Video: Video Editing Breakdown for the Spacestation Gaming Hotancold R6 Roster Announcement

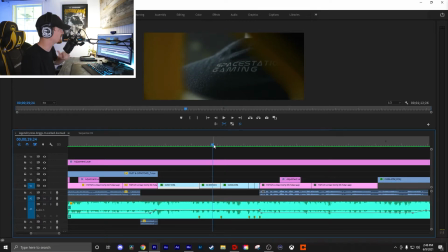Moves into the shot showing off the shirt that he's wearing, just kind of, some brand recognition basically.
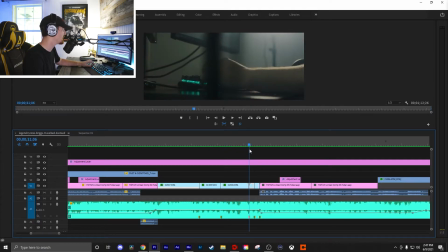Then we move into the Prime headset again, and then just kind of this really dope shot of like his hands. So this is actually Stokes casting. Stokes is always so energetic with his when big things are happening.
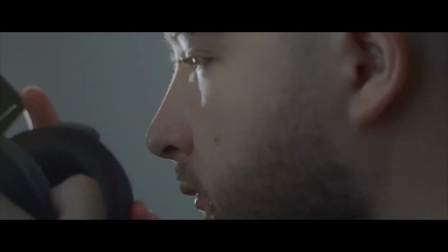So I always love whenever he's casting a scene.
Learn how to separate the failures from the fizz.
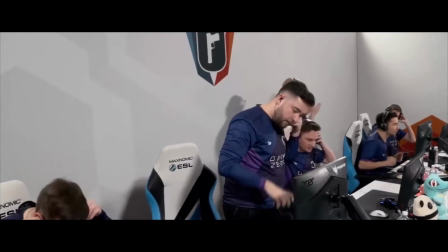Need to make the move now. They catch him. And Hotancold. Oh my God.
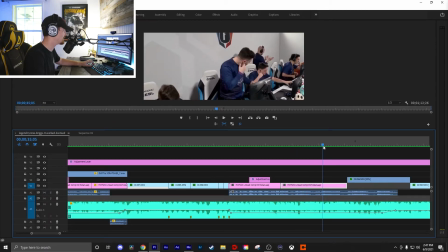It's just such a cool shot. It's feeling good. He's feeling good.
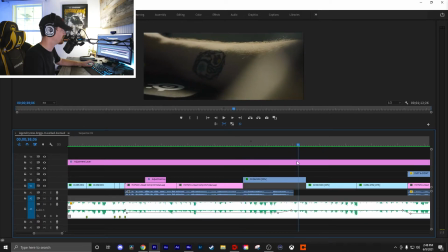He obviously has the Hotancold tattoo on his arm, and so I wanted to emphasize that. Not my favorite color grading either that I've done. I tried something new. Tried to use a DaVinci Resolve. It was a bad idea. Pretty sure I'm not going to go down that route. I'm just going to stick with Premiere.
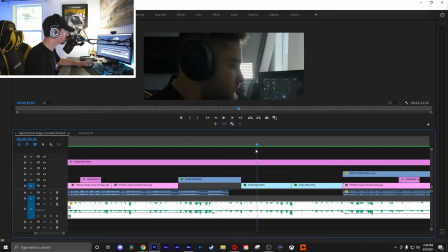So I move from the tattoo Hotancold shot to, him just looking intense, whatever.
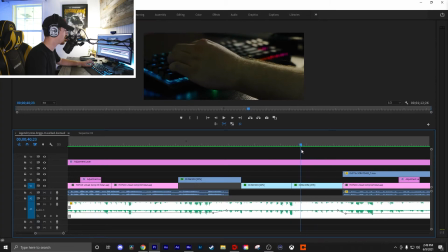Here's a shot of him on the keyboard.
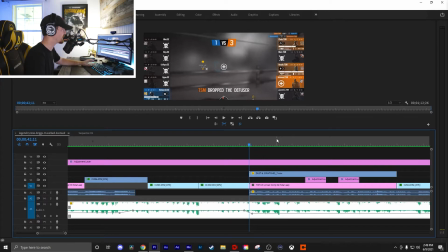So now we cut into the shot of him 1v3ing TSM with nothing but a pistol. He's already downed Achieve, but you don't really see it. It's just in the kill cam, so I couldn't add that part in. But if we move into here, it's the same thing. Adding the flash to emphasize what he's doing.
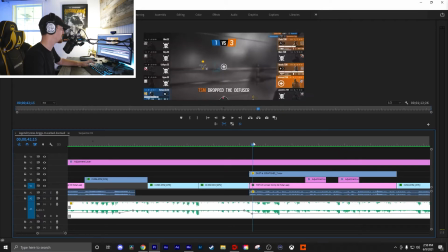Adding the Real Smart Motion Blur to the clip. And it actually goes to the beat of the music, his kills do.
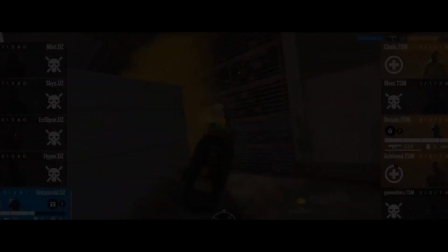Like, it goes through the flow of the music.
Right now, TSM just bursts on in. They get so many kills, but pistol out, Hotancold is gonna clutch!
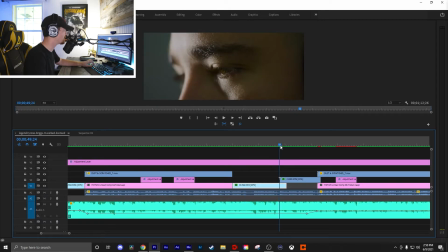Cut to this overhead shot, just kind of a cool shot. It's whatever, typical B-roll. Cut to the shot of the eyes, like the intensity in his eyes and stuff. I love eye shots, I think they're cool. Eyes tell a story. You could see everything in the eyes, anger, happiness, sadness, whatever.
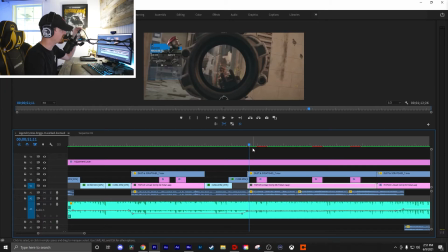And here, to me, it just looked like motivated. So now I move into like this hype clip. This is the clip that I wanted to finish out the whole video. It's so energetic. There's so much going on. And I think it really sums up and like ties up the potential that Matt has.
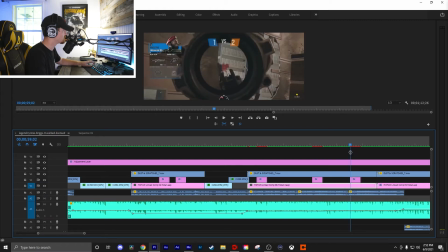Gets this guy off the bubble, comes over here, and I believe that's cameraman from FaZe.
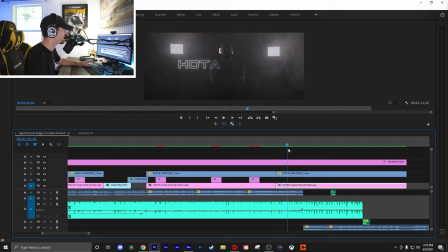Shoots him as he's crossing over and just finishes it out. And then we cut to this final shot of him just standing there, you know, typical pose. I'm not a motion graphics artist. I've learned a little bit and stuff, and I thought this would be kind of cool touch.
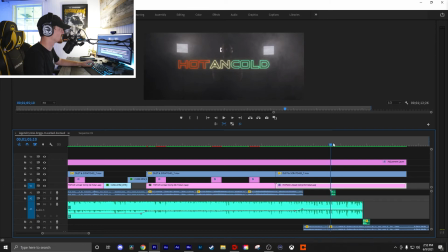You know, hot, red, cold, blue, and then it like transitions into the SSG colors and kind of fades out.
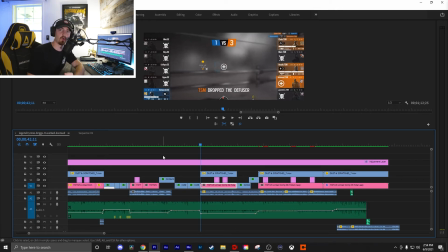So yeah, that's my breakdown of the hot and cold announcement that I shot and filmed. A lot of it was on a gimbal. A lot of it had to do with like the smoke,
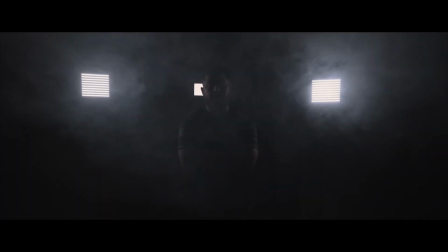the mystery of who he was and all that, the build up, and then just really bringing in that hype.
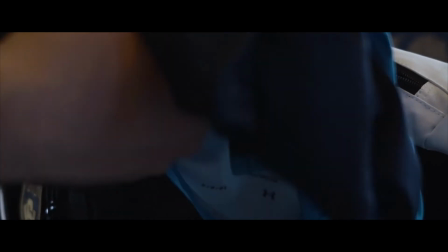And if you notice too, I chose the song because it's called Legend by Tyrone Briggs. And I thought it was really cool.
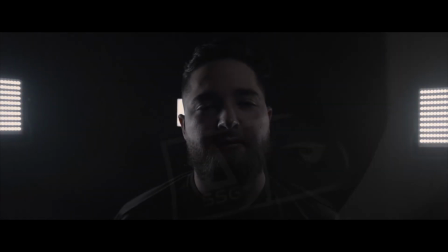It's all talking about like, it's not over yet. Like he's just getting started, whatever. And I know that's exactly how Hot and Cold feels. He's super young. You know, he's hungry and he is ready to prove something. And that's what I wanted to reflect with this video. Hopefully, Matt, hopefully you enjoyed the video. And I'm going to keep saying hopefully because hopefully you all liked the video. So I will catch you guys in the next one. You let me know if you like this. Okay, bye.